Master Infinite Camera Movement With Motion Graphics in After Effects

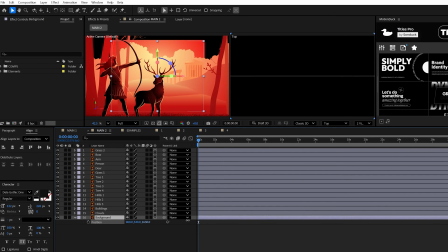4:07 And when that's set up, I would start by pushing your background or your furthest object to a Z position of around 10,000 points and then scale it up.
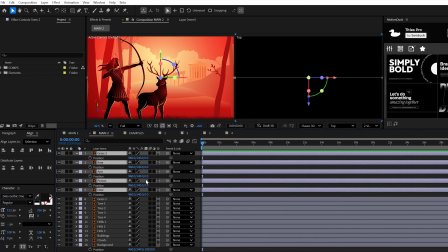4:15 So your foreground objects will be at a Z depth of, say, 0, which creates this massive range for your future camera to move through.
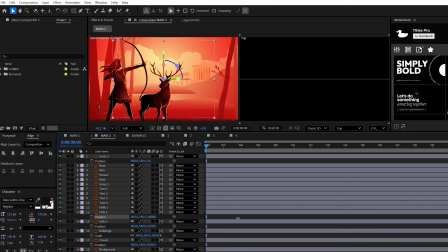4:23 Now, with this in mind, we're gonna go ahead and push each layer back within the Z position range and then scale it back up to that composition size.
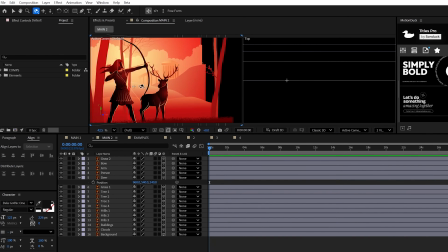4:30 And if this is done correctly, you'll notice that there will be gaps among each of your layers. And
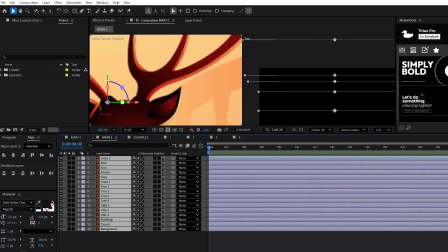4:35 since these are vectors, if you click continuously rasterize, this will preserve the image quality of each scaled up layer. Great.
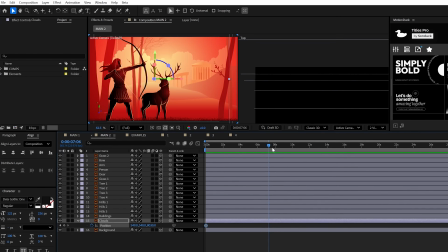4:42 And that, you know, that's just beautiful, right? Now, you're welcome to animate your objects however you need.
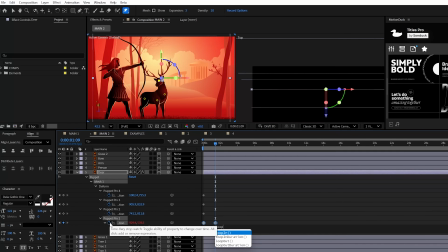4:47 You know, I really like the puppet pen tool for distortion, but however,
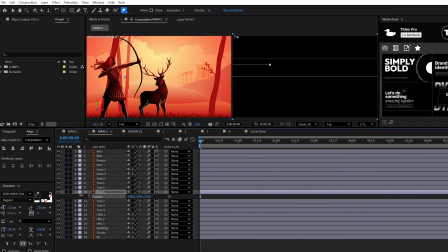4:51 you can duplicate objects that you already have in your scene and say recycle them into your Z depth to help build out a more detailed composition in no time.
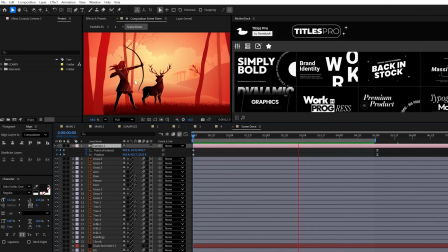5:00 From here, you could just go do your camera movement, but if you have multiple scenes, don't do the camera movement yet.
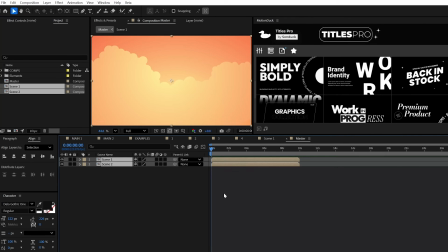5:06 Build out your other scenes in their own compositions and then place them together into a single master comp.
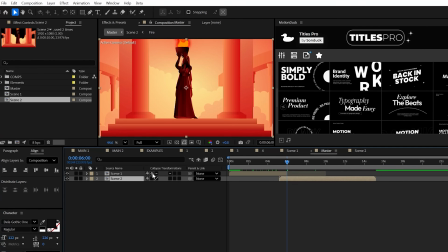5:12 But when that's done, be sure to click on continuously rasterize and make those scene layers 3D.
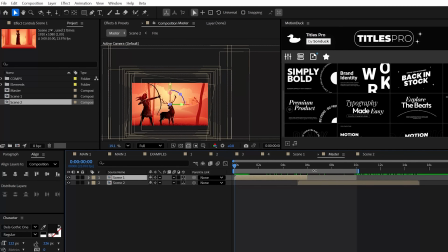5:18 Basically, it's like having all these layers in just two organized groups, which, you know,
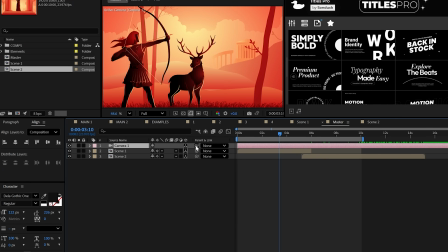5:22 is great because when you create your camera, you can then animate the position and the point of interest with any of the camera tools.
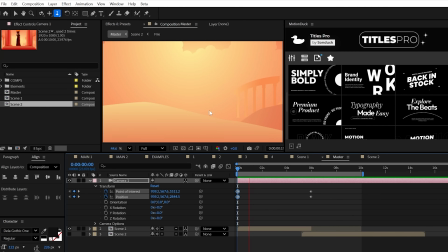5:28 And then you'll see that you're retaining all that 3D data, which is great for organization.
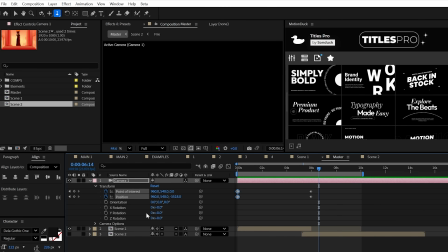5:32 You know, my mind would just explode if this wasn't like this. Now, to push the camera into, say, another scene, you're gonna need to reposition that comp.
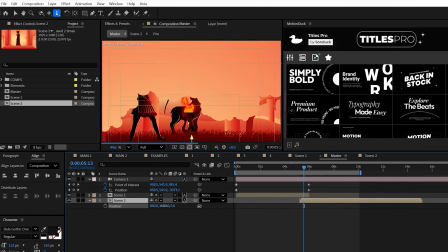5:40 So you could place a scene under, say, your first comp, or like me,
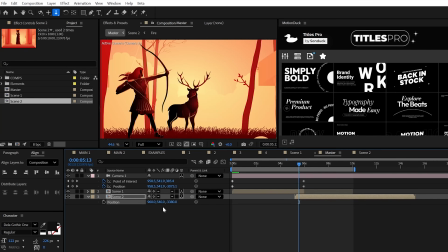5:44 we can push this forward in Z space by the value of the most pushed back object in that scene.
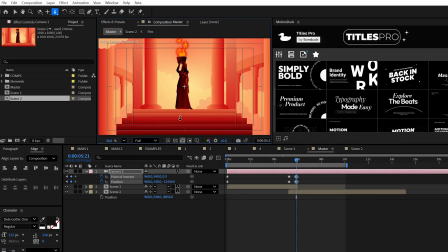5:50 Now, as you continue to use the camera tool here, we are pushed into the new scene. Great, but it's just not perfect yet.
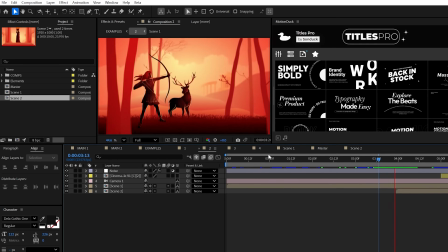5:56 Our goal now is to try to create the best seamless cut that we can.
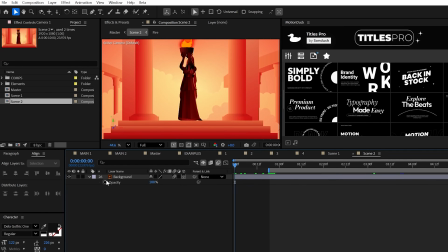6:00 If there's a background in your new scene, I would animate its opacity from 0 to 100% to create that natural fade for our camera to move through.
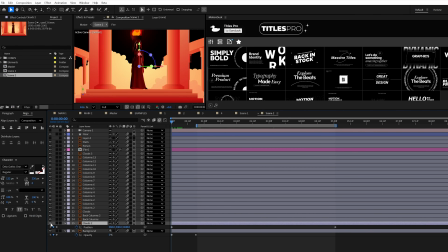6:08 Additionally, think how you can place an object in the back of your scene that could be a transition foreground element, like this cloud, for example.
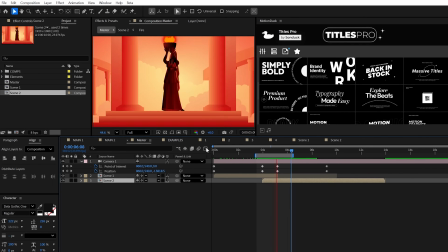6:15 This will help further hide the unnatural cut between two opposing scenes. And don't forget to turn on motion blur for all your scene layers.
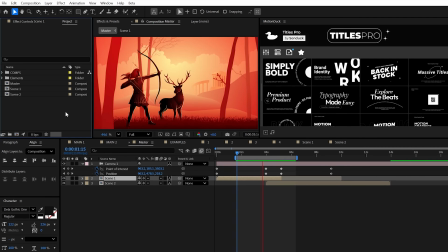6:23 And that's absolutely amazing what we can do.
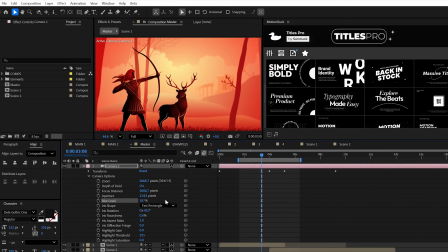6:25 For depth of field, you may want to keyframe the focus distance to adjust what your camera has blurred out as you jump through scene to scene.
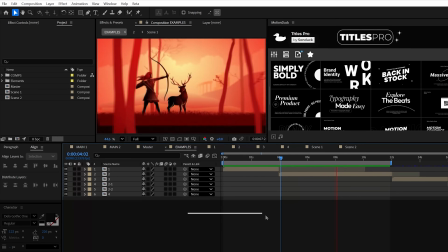6:32 But overall, there's nothing that can stop you now. Subscribe to be the best and always be creative.